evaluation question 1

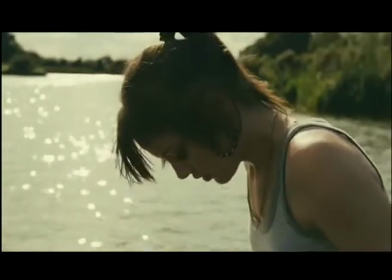(4:12)
However, there was more love and positivity, despite the fact that the music had changed to a more relaxing and hopeful setting.
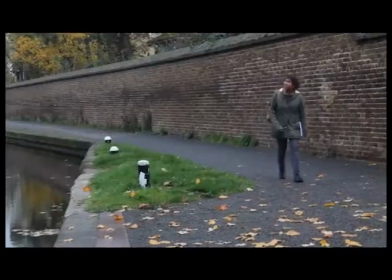(4:21)
Whereas in my trailer, I challenged the codes and conventions by keeping my music sympathetic, as I wanted to keep the audience emotionally attached to Nevaeh's situation.
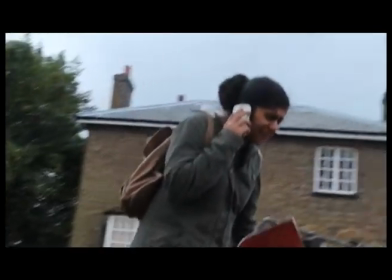(4:32) My life will not be the same! Do you not?
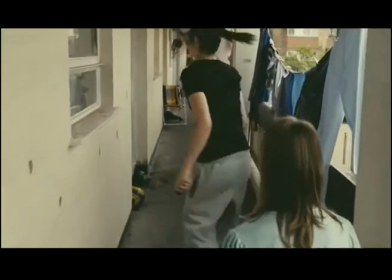(4:36)
Coming to the middle of the professional film trailer Fish Tank, where the names of the actors and actresses come up on the screen with the shot of the actors and actresses in the same shot, I decided not to add this feature, as I wanted to keep the theme as realistic as possible and not to distract the audience that this is a movie, and to keep them on track,
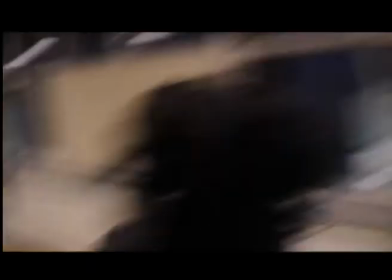(4:55)
which is known that the situation that has happened to my character actually happens in real life.
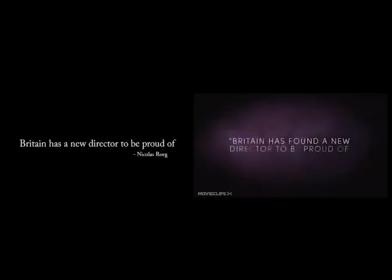(5:02)
So I decided to keep the rest of the trailer from here inspired by The Selfish Giant, where this trailer does not have this feature of showing the real names of the characters.
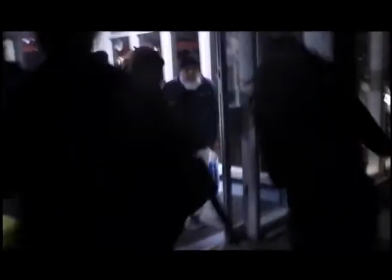(5:13)
The other half of my trailer starts to build tension with repeated sounds of screaming from the scene where Nevaeh was sexually abused.
Someone! Anyone help me, please!
The Selfish Giant trailer continues fast-paced clips of dramatic scenes of the film,
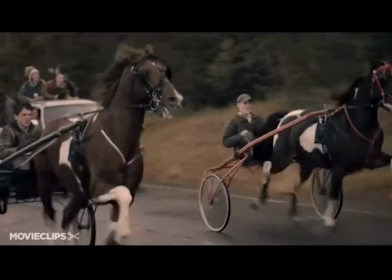(5:31)
with the main character also screaming as if he's trying to escape a terror, with the theme music still playing in the background, whereas challenging conventions and developing an idea of my own continues with the heartbeat and heavily breathing alone without theme music continuing.
Help me! Someone! Anyone help me, please!
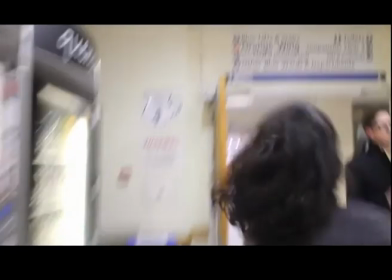(5:55) Someone! Help me! Please, help me!
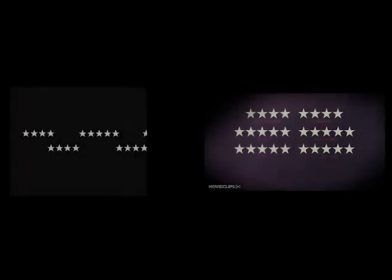(6:01) Help me!
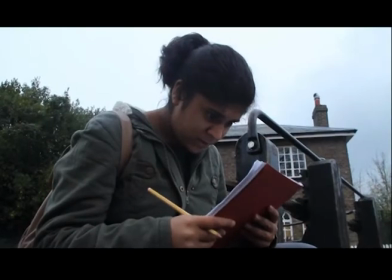(6:05)
The scenes coming towards the end of my trailer are in the hospital where Nevaeh has run off after the sexual abuse scene has happened,
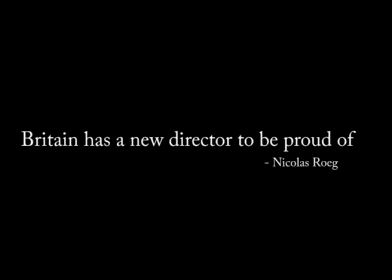(6:12)
even though the abuse scene was at the start of my trailer. The Selfish Giant also had the same method of presenting,
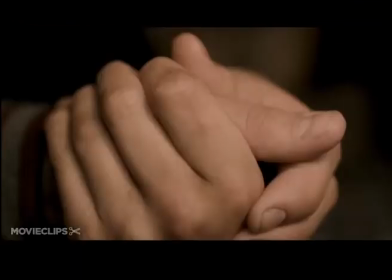(6:20)
with the trauma starting at the beginning and the locations of the disaster where it happened coming towards the end.
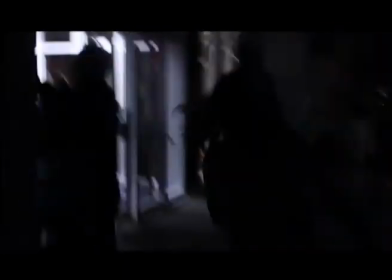(6:29)
I used handheld camera shots
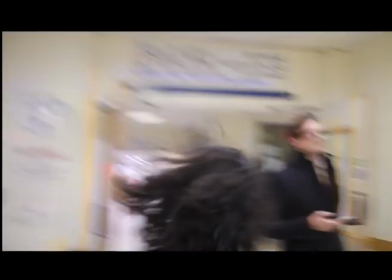(6:32)
for my ending scenes to create a realistic look and more of an intensive build-up towards the end.
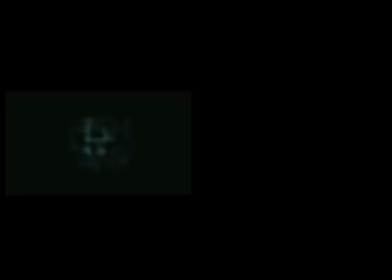(6:39)
Both professional trailers have an animated title or edited title. As mentioned before, I wanted to keep my trailer as simple and as realistic as possible, despite unanimated design as possible as well. The only editing I did with my film title was to change or fade the title from Looking for Heaven to Looking for Nevaeh, i.e.
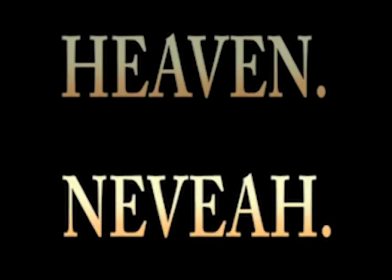(7:03)
Nevaeh spelled backwards is heaven. This was to give the final say of what the character was looking for and what the aim of the story is.
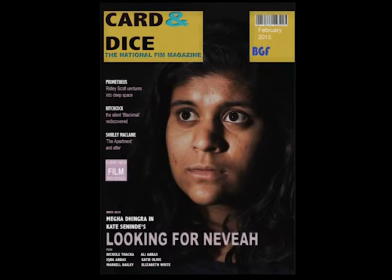(7:13)
Here is a picture of my magazine cover called Card and Dice. My magazine was inspired by the Sight and Sound British film magazine cover,
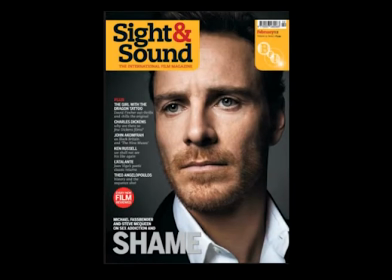(7:22)
and I love the fact that this was a portrait image expressing the character as a convention from the film. I also wanted to use this layout of the portrait to stand out.
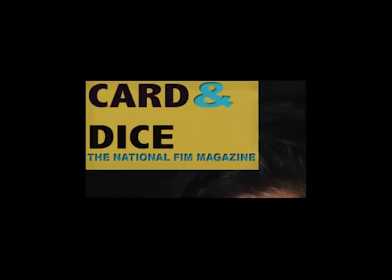(7:33)
Here is the magazine name, Card and Dice, I have chosen because it sounded more professional than my previous option, Realist. I wrote it out, broadened, and put a black bold font. I got inspiration from Sight and Sound, the same,
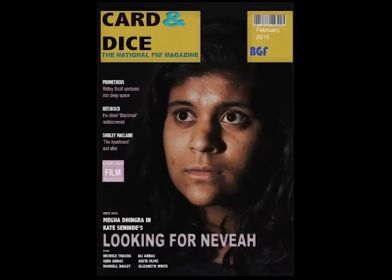(7:48)
to keep the yellow border behind and placing it in the left-hand side of the corner at the top of the page for the audience to see clearly, contrasting with the black bold writing, which was the title. The dark background behind her, despite the light beaming in her face, questions where she could be.
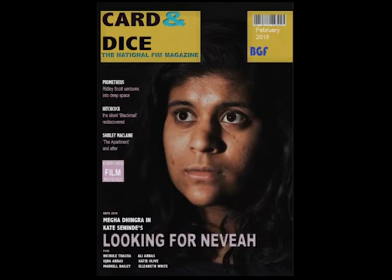(8:05)
Despite the fact that she is looking towards the light, creates curiosity and wanting to know what the model is looking at, and makes us question where she is and who she is.
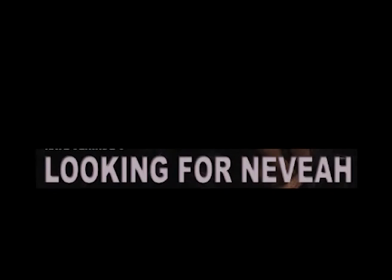(8:15)
The main tagline was my film title, which is Looking for Nevaeh.